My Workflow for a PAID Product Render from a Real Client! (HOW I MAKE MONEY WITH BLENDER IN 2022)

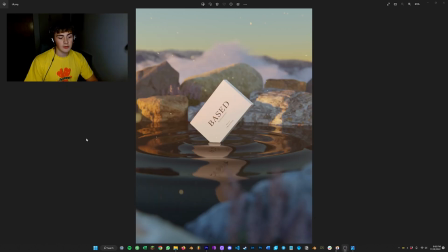(0:00)
Hey there YouTube, it's Renderer, and today I'm going to run you through my workflow for building a render for an actual client. Alright, so you're just going to want to start with a model, and if you don't have a model, you need to make one.
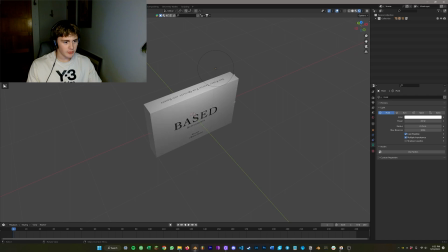(0:08)
And then for the textures, I asked the client for the texture that they use on their box, and they sent me this.
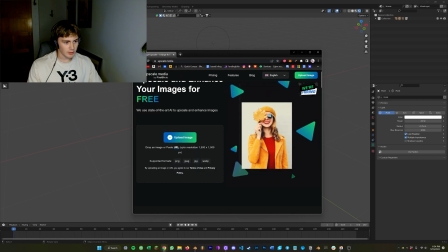(0:14)
So definitely use a tool called upscale.media, it's free right now. You basically just want to go upload your image, and then you can basically double the resolution using AI.
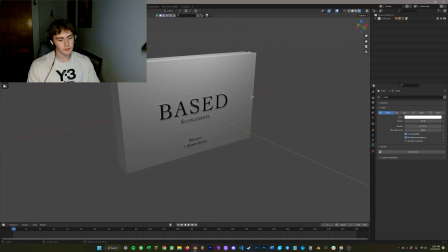(0:23)
And then the other thing I always do now is use normal maps, and so if you want to make a normal map,
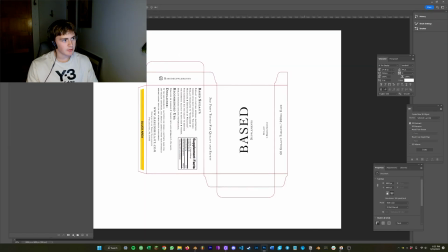(0:26)
just open up Photoshop. put your AI upscaled product texture into Photoshop and then open filter, 3D, generate normal map, and then go on a long walk while it bakes.
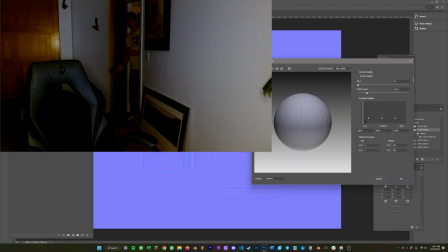(0:39)
Oh, okay.
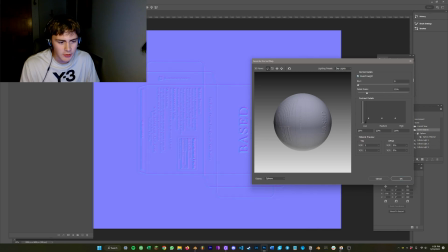(0:43)
And then one thing to keep in mind is if it looks sunken in, like indented, you're gonna wanna make sure that the invert height button is checked, right?
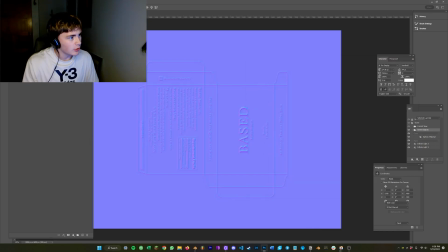(0:50)
Sometimes you want it indented. For me, I need it kind of raised. Just click okay and then save it as a PNG and use it as a normal map.
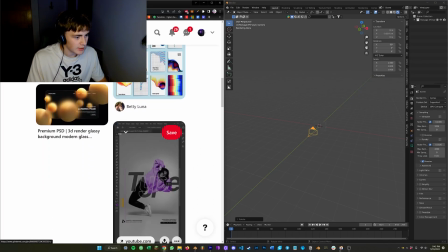(0:56)
So upon scrolling through Pinterest, I've seen a number of ideas that I like that I'm gonna just try to implement little elements from.
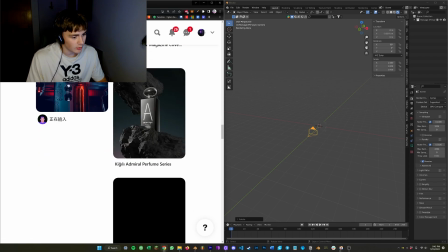(1:03)
And I'm kind of ready to get started, so I'm gonna go over to Blender here.
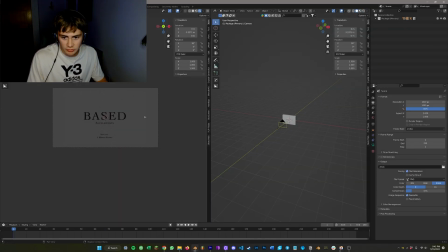(1:06)
I'm gonna split my screen vertically because I like having a side where I can focus on just the camera and then another side where I can do the working and build the scene. And then I think this is perhaps the most important part of my workflow, the most valuable add-on I have ever used.
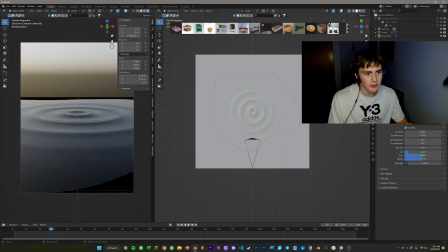(1:23)
I pay about 70 or 76 something dollars a year for this add-on called Blender Kit, and it's like Spotify for 3D renders. So basically get a huge library of models that are royalty-free. You don't need to credit the authors or anything. You pay for that via BlenderKit. And it has most useful models that you'll need, most useful textures that you'll need.
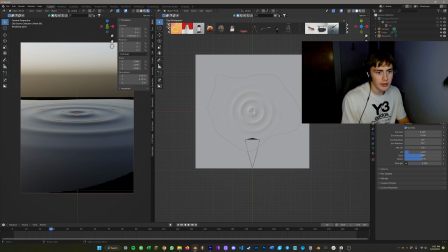(1:42)
It has scenes and HDRIs. So here I'm going to go with, I'm going to add some rocks. Now I just need to kind of scatter the scene a little bit.
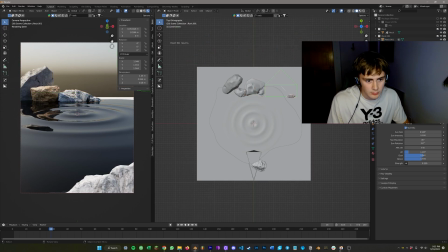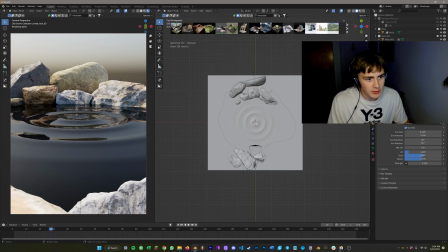(1:57)
So now that I have a number of rocks scattered around, I'm just going to find a mountain. So now I want to add the package in the middle here.
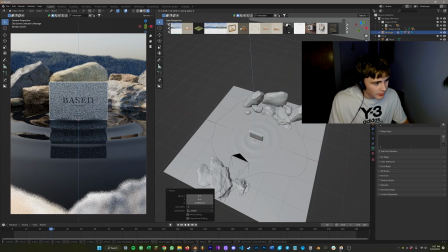(2:05)
I'm going to shrink it a little and then I just need to put it there just so we can have something to focus on and we'll tweak it and make it look better here pretty soon.
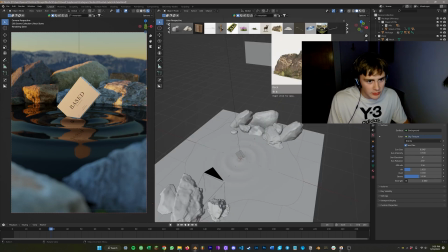(2:16)
I just realized I haven't even saved this and then it looks like there's a little bit too much of a jump between the rocks here and the background that's supposed to be super far away so I think I'm just going to drag in a rock.
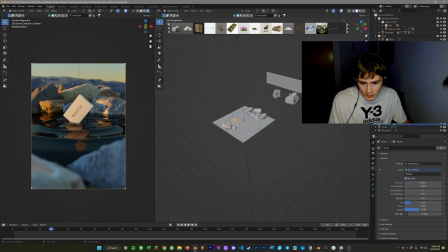(2:27)
It's getting close. I still have to work on the lighting.
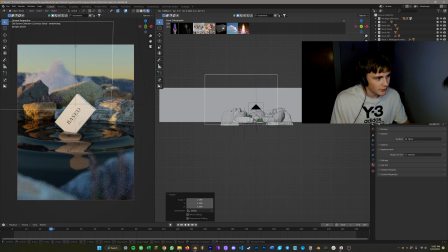(2:30)
So another big one I like to add this significantly increases the render time is some clouds so we're trying to make it feel really high up so using blender kit i have a randomizing cloud thanks to whoever developed this one this has been a lifesaver for me multiple times now i have some
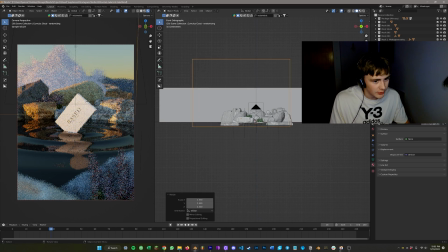(2:45)
clouds in the background kind of suggesting like a very high altitude kind of make it so it covers the entire back
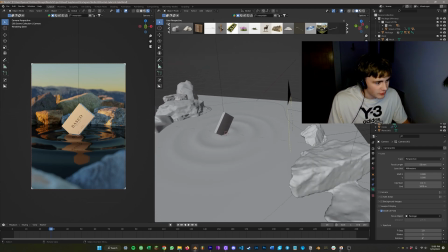(2:51)
so then for lighting i think i just need to draw a little bit of extra attention to the package because the orange light while it looks great is kind of taking a
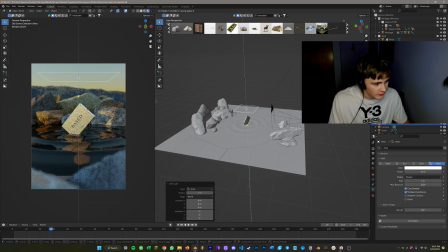(2:59)
lot of the attention from what we're trying to sell here we
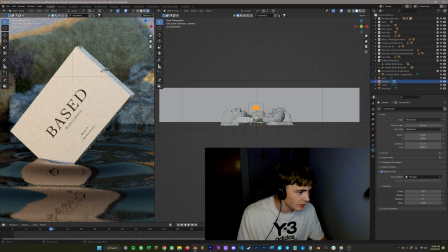(3:05)
have a super shallow depth of field on the camera so the focus is on the product.
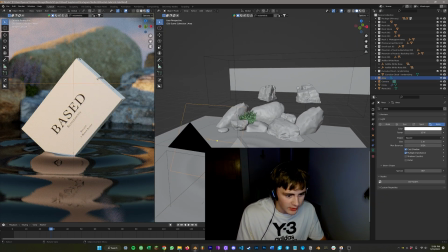(3:09)
We have one fill light going on on the product and then our sunlight, which is part of a sky texture.
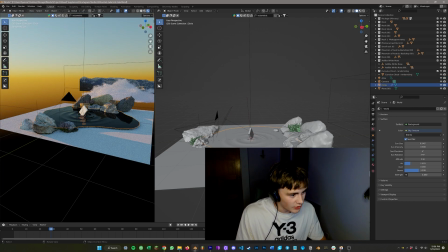(3:14)
We have an assortment of rocks that we added in with blender kit, a dark rough platform with a wave modifier on here to give it a ripple effect.
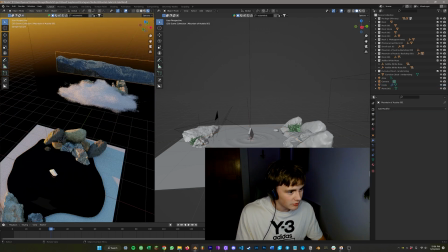(3:22)
And then we have that cloud in the background and then that picture of some mountains going on too.
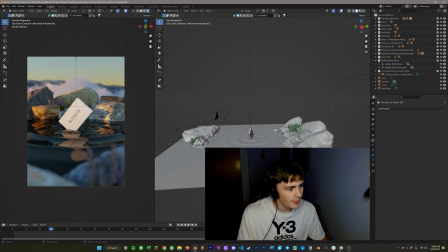(3:27)
So this scene all in all was built, um, I wasn't even timing it, but it was about probably 30 to 50 minutes so not super time consuming.
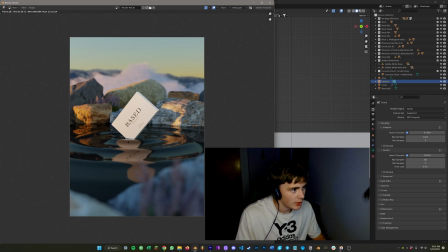(3:36)
Alright so I slightly adjusted the composition just to center it a little better but here's the render and now I'm going to come over to the compositing
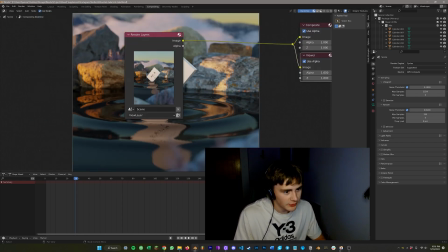(3:42)
section and then I just recently learned this but if you press V a couple times it gets smaller and then if you do alt middle mouse
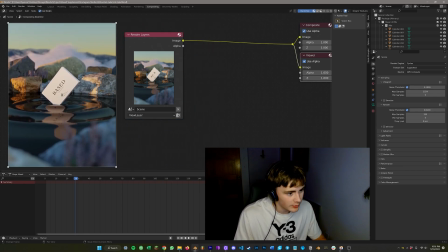(3:48)
button you can move it over. I don't know why that took me so long to learn but here we are and then I can do a glare.